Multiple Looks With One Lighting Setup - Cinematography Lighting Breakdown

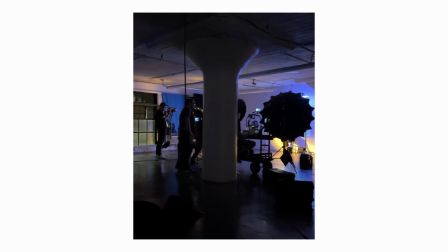So we basically just used this Ronin as not only a gimbal, but as a tripod kind of fluid head as well.
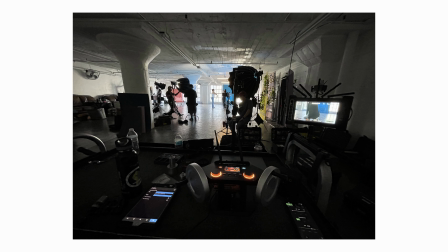I found that it was going to be a lot faster to keep the camera built on the Ronin for the entirety of the music video, as opposed to swapping it over to the tripod when we needed to do static shots.
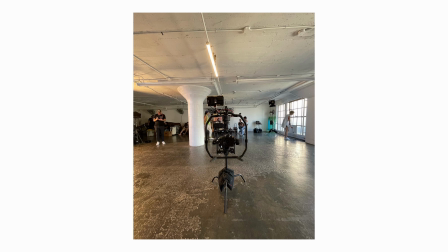We set the camera up on a C-stand so we would be able to adjust our height as needed, and we utilized that as our set of sticks. And then whenever we needed to do camera movement, we'd pop that off and go handheld. We were also able to use this on the Dana dolly for some shots.
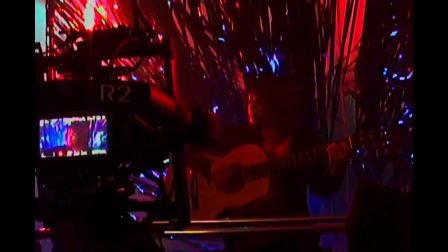So we'd use that for pushing in and out or doing side-to-side movement. And yeah, it was really helpful to be able to just keep everything built on the Ronin. One of the issues I did run into with the Ronin, and this camera build in particular, is the fact that the Blackmagic Pocket 6K Pro body is so wide.
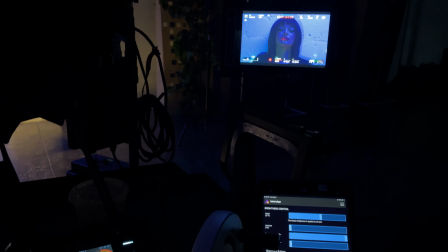It's sort of this wider DSLR style build So it made balancing the camera a little bit tricky, but we did eventually get it figured out,
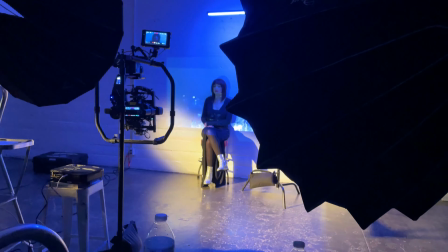adding some different weights to the camera to kind of get everything built.
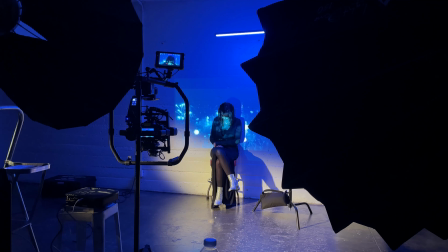So now that we've kind of covered our camera setup and our location scout, let's get into some of the lighting for this.
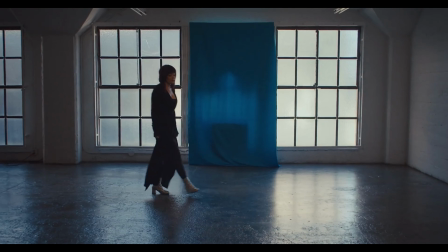We started with the shot where the camera is tilted down on the floor and booms up and pushes in as the song progresses.
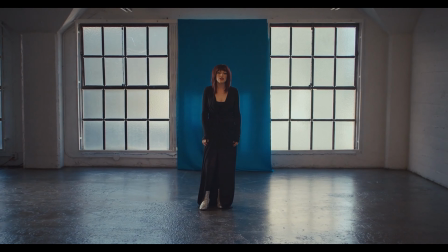For the lighting for the daylight sequence, this was primarily lit with an aperture 600C in a light dome 150,
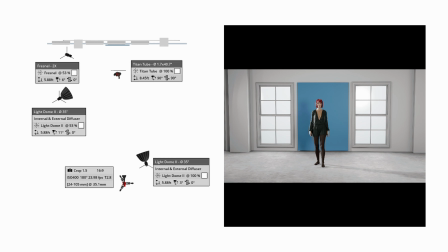and we had an aperture 600X for some fill light in a smaller light dome. And for the hair light, we had another aperture 600C through a Fresnel,
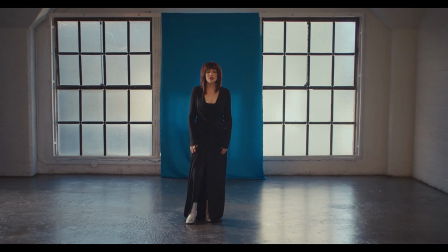and that was just going to give us this kind of harder edge light here you see for her hair.
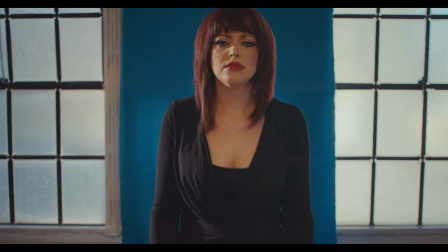It was going to help separate her from the background. From there, we match cut into night sequences.
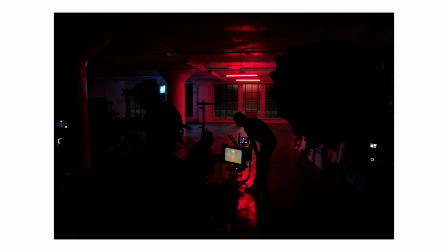For this, we rigged 2 Titan tubes to some of the existing ceiling pipes at the location using Cardellini clamps and a gobo head.
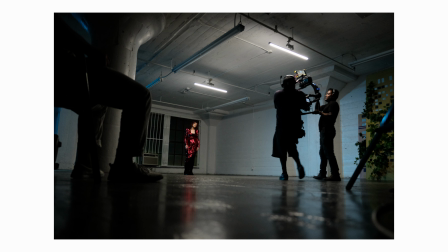I would have liked to use a couple more lights for the overhead,
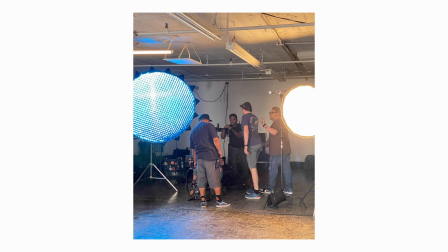but with the layout of the location and the questionable payload that it could support on the pipes, we opted to keep it as minimal as possible. So using the Titan tubes was a great option as they're very lightweight. And I think it worked out really well.
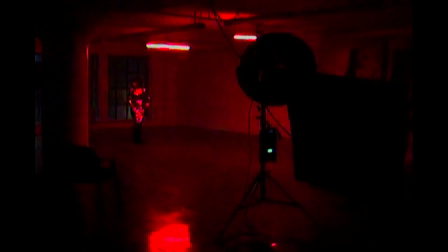The Titan tubes acted as kind of her key light here, and we filled her in with a very saturated blue light from the aperture 600C just to the left of the camera.
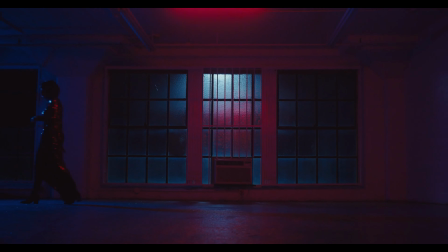This is when the happy accident of that existing street light that we saw on the location scout came into play. You can see here behind Stephanie is the existing practical lamp that was in the alleyway, and that helped create some great separation from the background and added a lot more detail to the windows behind her.
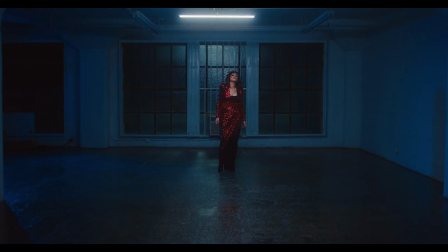From the really saturated red setup, we went into our white light setup. This was kind of the more neutral color palette. We wanted to capture something that would be a little bit cleaner, alternate setup,
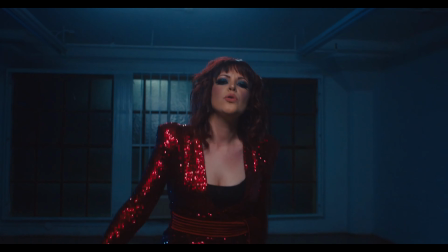and knowing that the Blackmagic and most digital sensors don't handle red light super well.
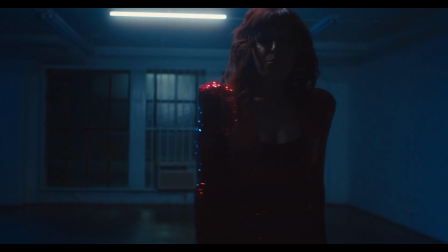It's a little bit hard to manipulate and you can get some clipping issues. We wanted to have a backup option for a different look. So with a couple of quick adjustments to the Titan tubes and our 600C, we were able to get a completely different look with a couple of quick adjustments on the iPad that was connected to Sidus
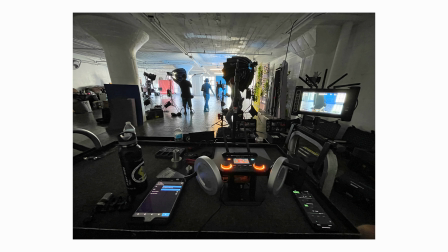Link for the aperture fixtures and the Astera app for the Titan tubes. Being able to change the color on the fly here with the iPad really sped up our workflow and made it really quick and easy to get a couple of different looks.
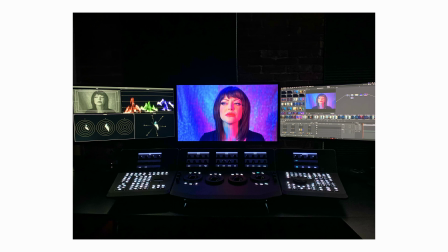Fortunately for us, the red light sequence really worked out for us and we didn't have any clipping issues, with that color once we got into the color grade. So we were able to get 3 different looks from this one lighting setup pretty quickly. From there, we moved into our backdrop vignettes.
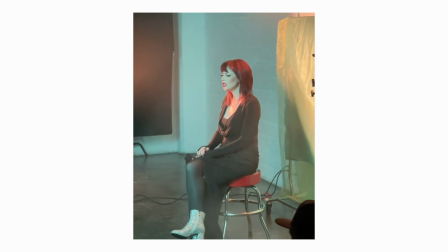For this vignette, I used a 600X through the F10 Fresnel and the barn doors to help create some shape and color separation on her face.
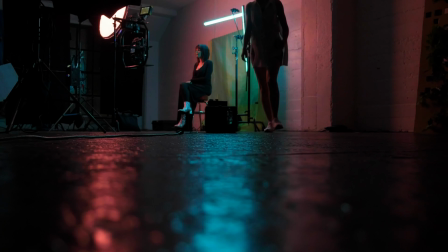The backdrop itself was lit with another 600C with the light dome 150 on it.
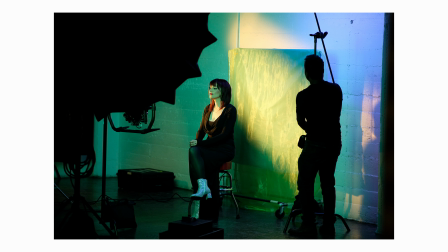And Stephanie had a Titan tube overhead as well as an edge light to add some separation to her from the background.
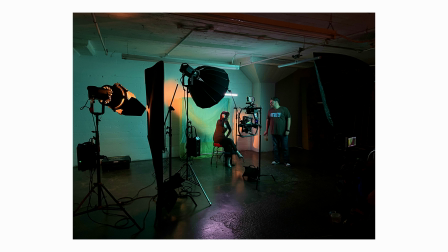I made sure to keep that light rotated away from the backdrop to minimize the spill,
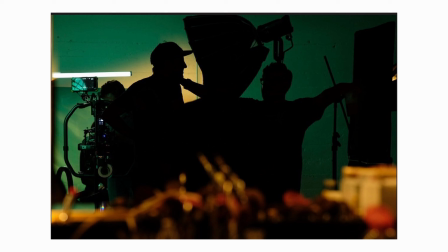so that wasn't going to contaminate any of the backdrop color that we'd be getting from the 600C.